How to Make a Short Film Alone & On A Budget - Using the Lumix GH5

Hello everybody, my name is Justin Tobin. So recently I recorded a short film. I decided to record a short film to hone my craft as a filmmaker, as an amateur filmmaker that wants to go professional.
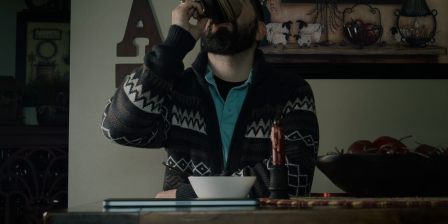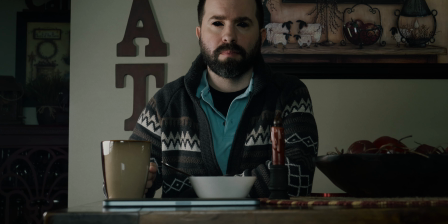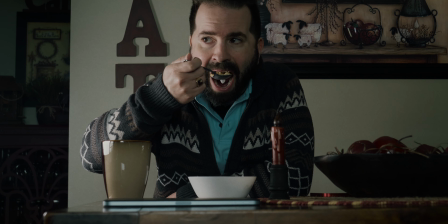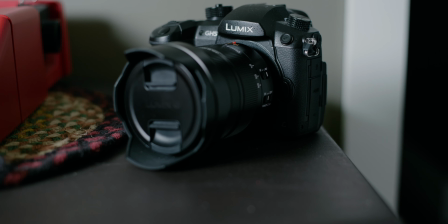So here I am on my filmmaking journey. Okay, so on to production with emphasis on lighting.
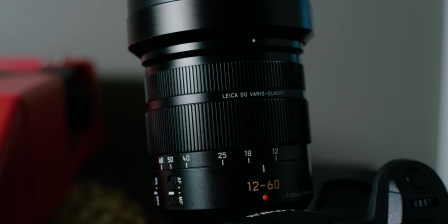The entire film was shots with a Lumix GH5 and Leica 12-60mm f2.8-4 lens.
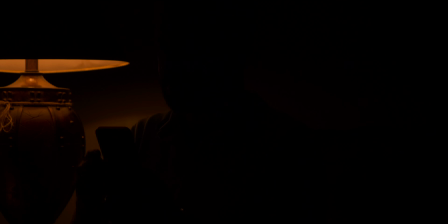For the opening scene, I wanted to have it look like only the lamp lice was being used. The lamp was in the frame of the shot and I wanted to have the lamp light exposed correctly while still having a good amount of lice on myself.
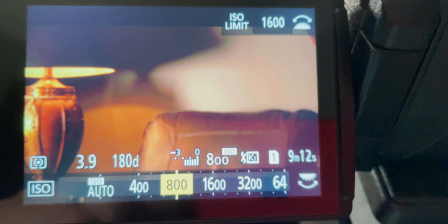In this situation, you can't have it both ways. I exposed for the lamp lice, but that resulted in me being silhouetted.
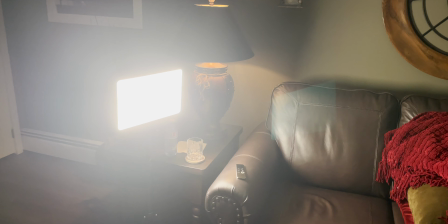So I used a soft LED light and turned the white balance down to 3200 Kelvin to
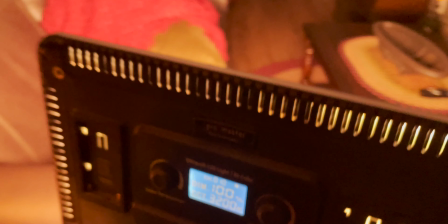match the color temperature of the lamp and positioned it in such a way that it looked like the light was coming from the lamp.
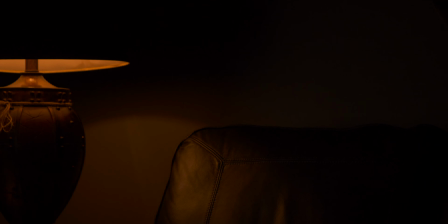The result is that the lamp light was still exposed properly and I had some light on myself,
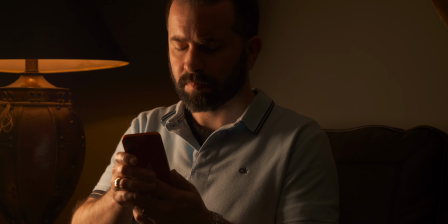giving the image a more dynamic and cinematic look.
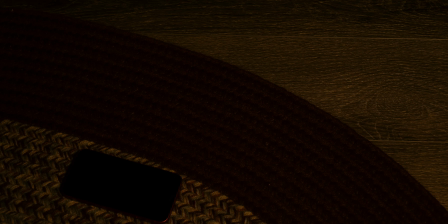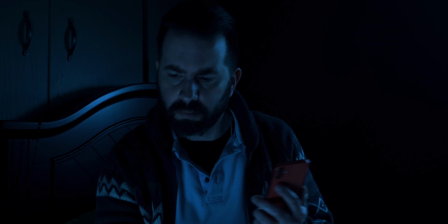For the bedroom scene, I used two soft LED lights. I recorded this around the middle of the day but wanted to give it a nighttime feel.
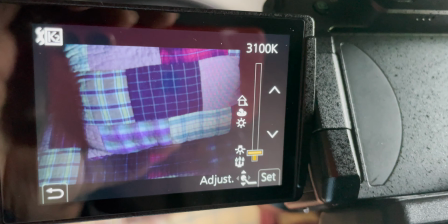So I set the white balance on my camera to as low as it could go to give the image a blue look,
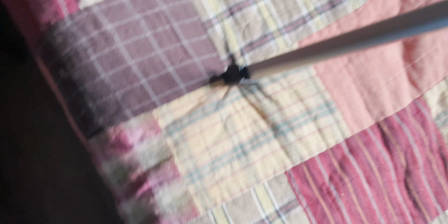which is a very easy and effective way to simulace moonlice. Simulace, not simulace, simulace. Man, that was embarrassing. A little bit embarrassing.
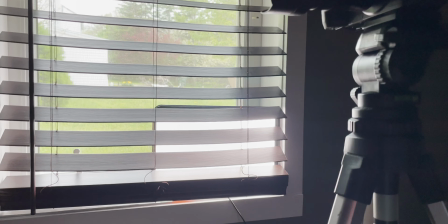I put a soft LED light in the window which acted as my moon light and I put a
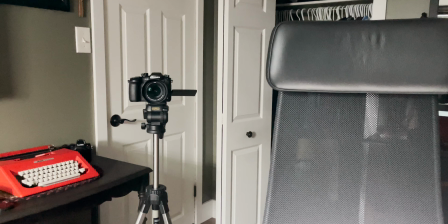second soft LED light on my computer chair and aimed it up at me to fill in any shadows.
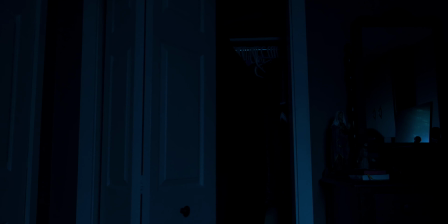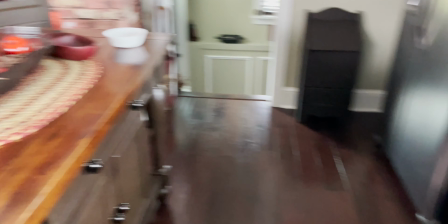For the final scene I used one LED light and positioned it so it was coming from the same direction as the window light in the living room.
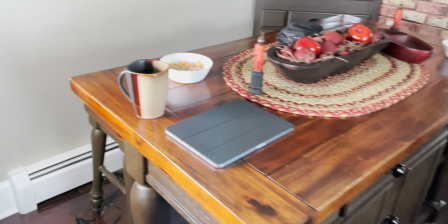The living room window is the practical light and this motivated my choice to position the LED light beside me.
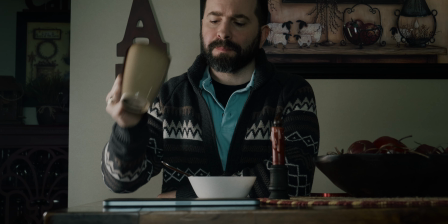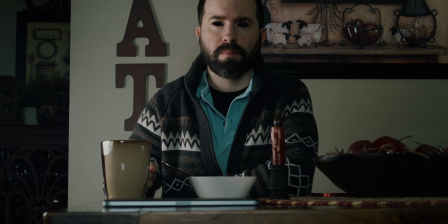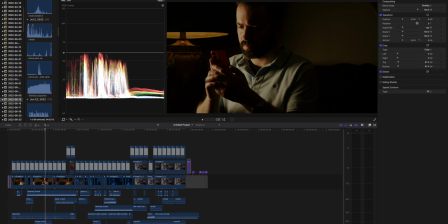Okay, so on to post-production, which took up the most time.
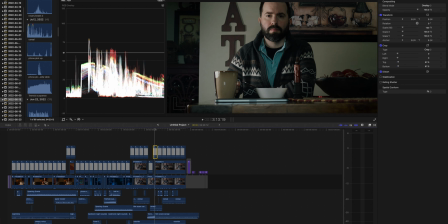I used ADR, or automated dialogue recording, or additional dialogue recording.
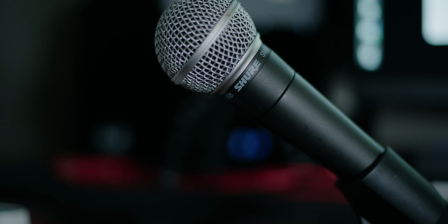I used a Zoom H1 and a Shure SM58 for this.
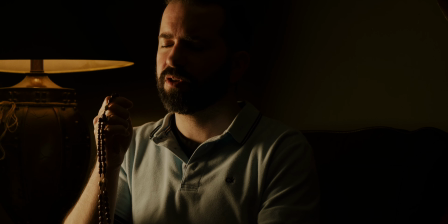I watched the video and listened to the dialogue being spoken over and over again until I was familiar with the speech rhythm. Then I talked or whispered along with the dialogue for the ADR process until it matched well. Then I dragged the audio files into Final Cut and synced it up
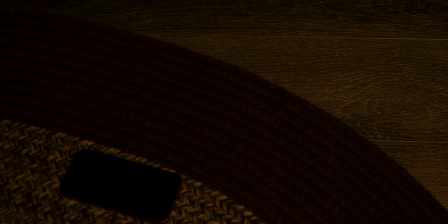and turned down the volume on the video file so the new audio was played.
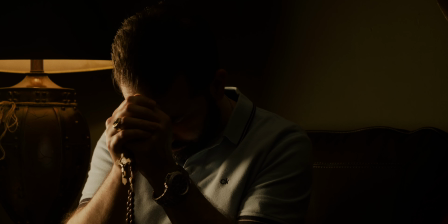The results are night and day.
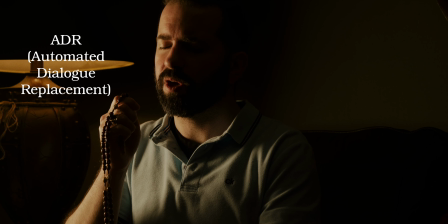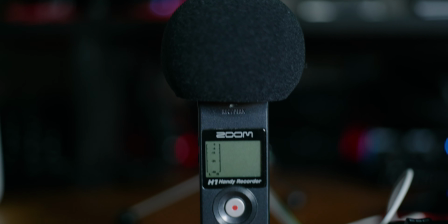I also recorded ADR for sounds like the closet door squeaking and thumping.
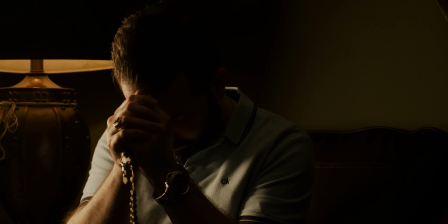The crucifix scraping on my desk. eating and drinking sounds, even outdoor sounds with birds chirping,